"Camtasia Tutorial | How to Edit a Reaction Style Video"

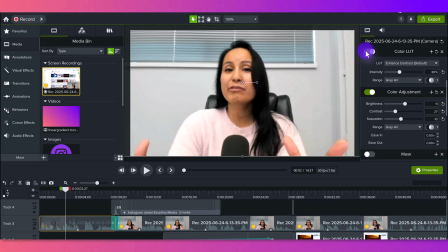[4:05]
So for me, I just put it around here, and you can see the difference when I turn it like off and on.
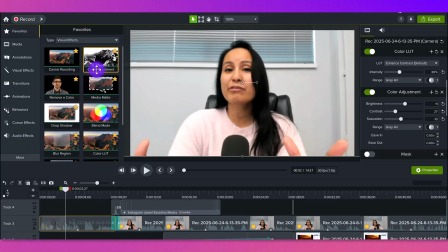[4:10]
I then also add the color adjustment, which is this one right here, also located in the visual effects tab.
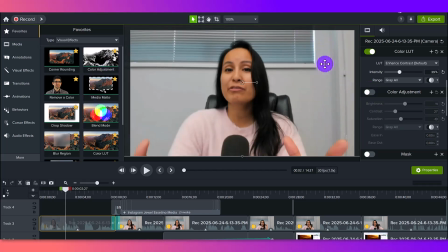[4:17]
And you can see when I turn this off, everything as a whole is just like more darker.
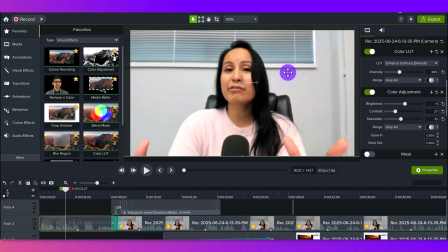[4:22]
I turn it back on, it's given brightness to the walls and everything.
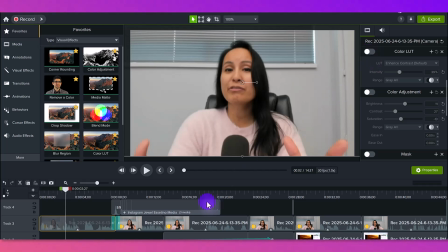[4:28]
You know, if I turn both of these things off, this is what the footage originally looked like.
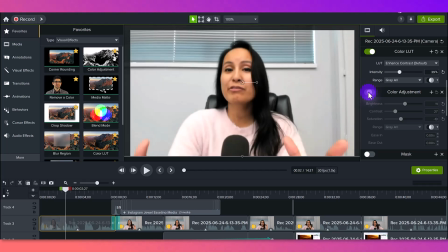[4:33]
And then I put the color LUT on, and then I put color adjustment, and then it just brightens it up. With the color adjustment, I usually raise the brightness first, lower the contrast down, and increase the saturation.
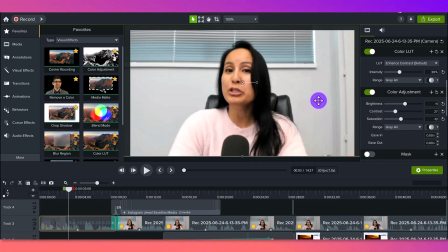[4:48]
Again, it's going to be different for everybody depending on your skin tone and your environment and what's going on, how much light you actually have. So you can just play around with the settings there. So that was me visually on the screen.
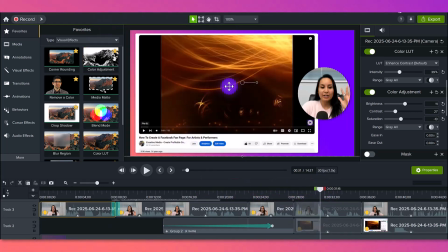[5:02]
Next is the actual screen recording of the video on YouTube. So originally, this was looking like this. This is what it looked like.
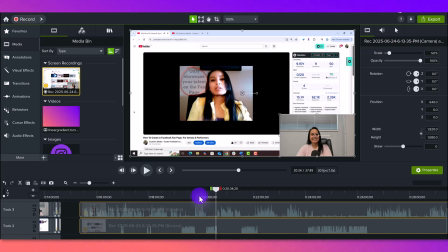[5:15]
Completely different, right? It makes a huge difference when you style things, when you crop things, when you add color, all the details. For the actual screen recording, I styled this and I went to the crop
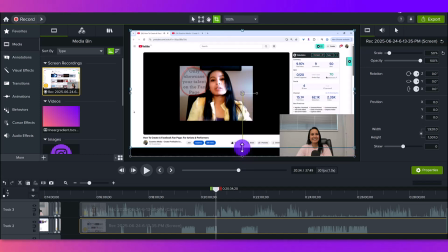[5:31]
and I cropped out all the unnecessary stuff that's not needed. So I went like that because I wanted to show this part down here at the bottom that this was filmed 14 years ago. And then I cropped this part. It just makes it clean.
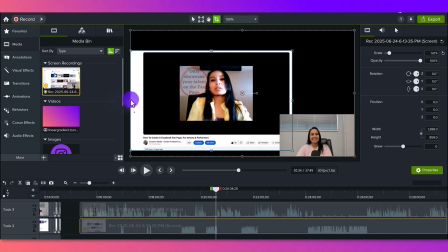[5:49]
And then I went down to over here, went like this. So you can see it's already looking 1,000 times better.
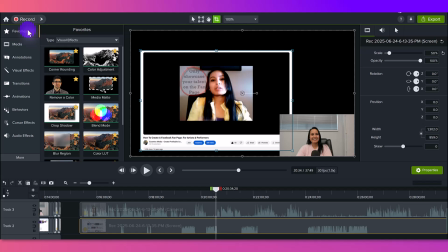[5:57]
And then as for the details, I like to add corner rounding, which makes the corners of, the object round.
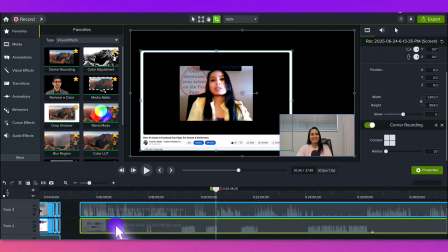[6:08]
I think that's a nice detail. So that's what it looks like right there.
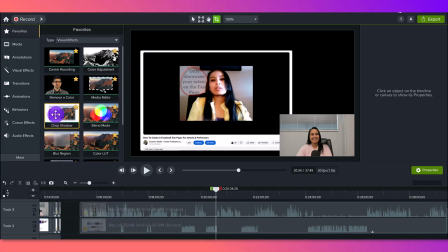[6:12]
And then I also added a drop shadow, which you can only see when the background is placed. So I added that. And then I went back to this tool right
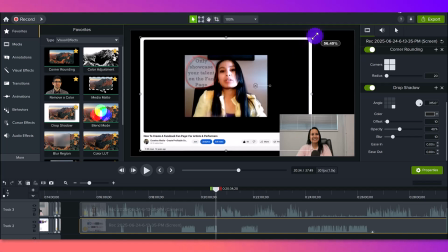[6:25]
here and I sized it and I made it a little bit bigger.
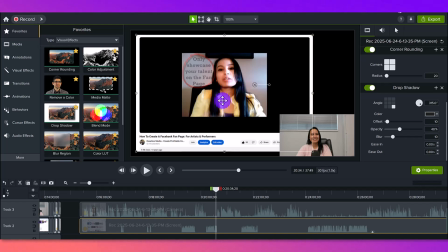[6:30]
And then I placed it somewhat like this. And that's what it looked like. Now for me, after I did the color correction, we'll go back here.
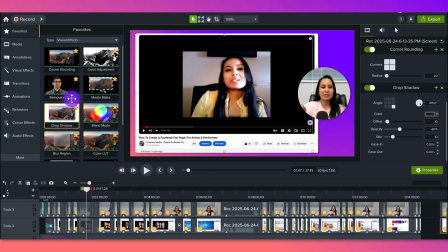[6:41]
You can see that I'm in a circle. So what I did for that was I added the mask here.
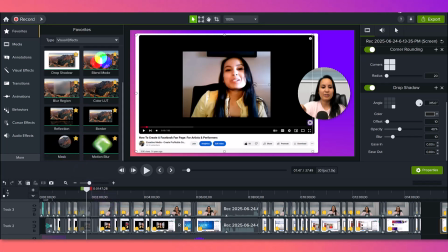[6:50]
So you can place this. I'll just go back to the original footage.
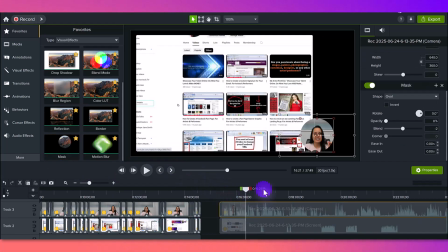[6:55]
For me, I placed the mask here on top, and you can see it went from that to initially it was that. So it went from that to that. You do want to size this accordingly because it might not get it correct.
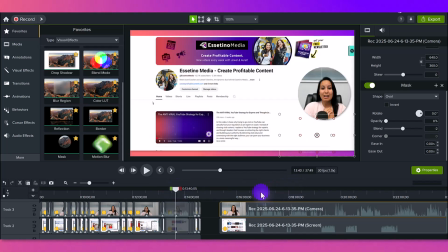[7:11]
Because if you look at mine, I moved it so that I was in the center, whereas this one's just like I'm a little bit more cut off.
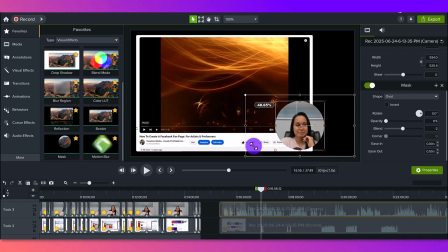[7:18]
What I like to do is I like to make the circle a bit bigger because I want people to, see my reaction. It makes it a lot smaller when it's the original size. And then I moved this circle. So if you click on the red part and you move it down, you can move this a little bit more down.
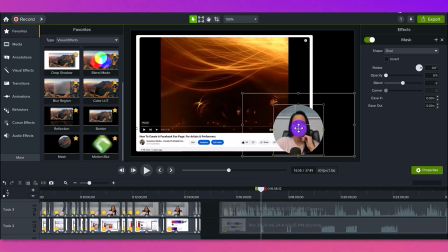[7:36]
So you can see how that looks way better than, originally it had it up here. I look like I'm really short. I am in real life, but in the video, I don't want to look short. So I just moved it down just like that.
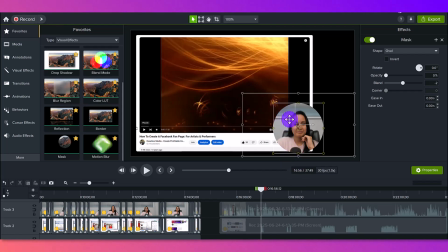[7:49]
You can also make this circle bigger, but before you do that, make sure you hold down the shift button. Otherwise, if you don't, then the circle ends up being all wonky like that, and you don't want that.
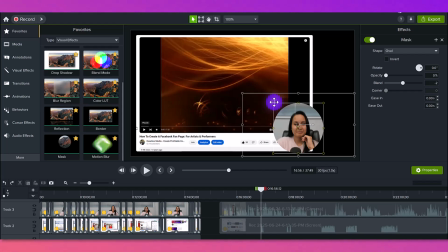[8:04]
So hold the shift button down and it will hold the aspect ratio.
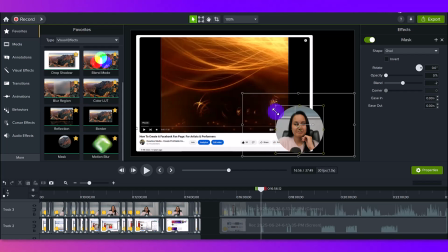[8:09]
So you can make it tighter of a circle and fit it accordingly.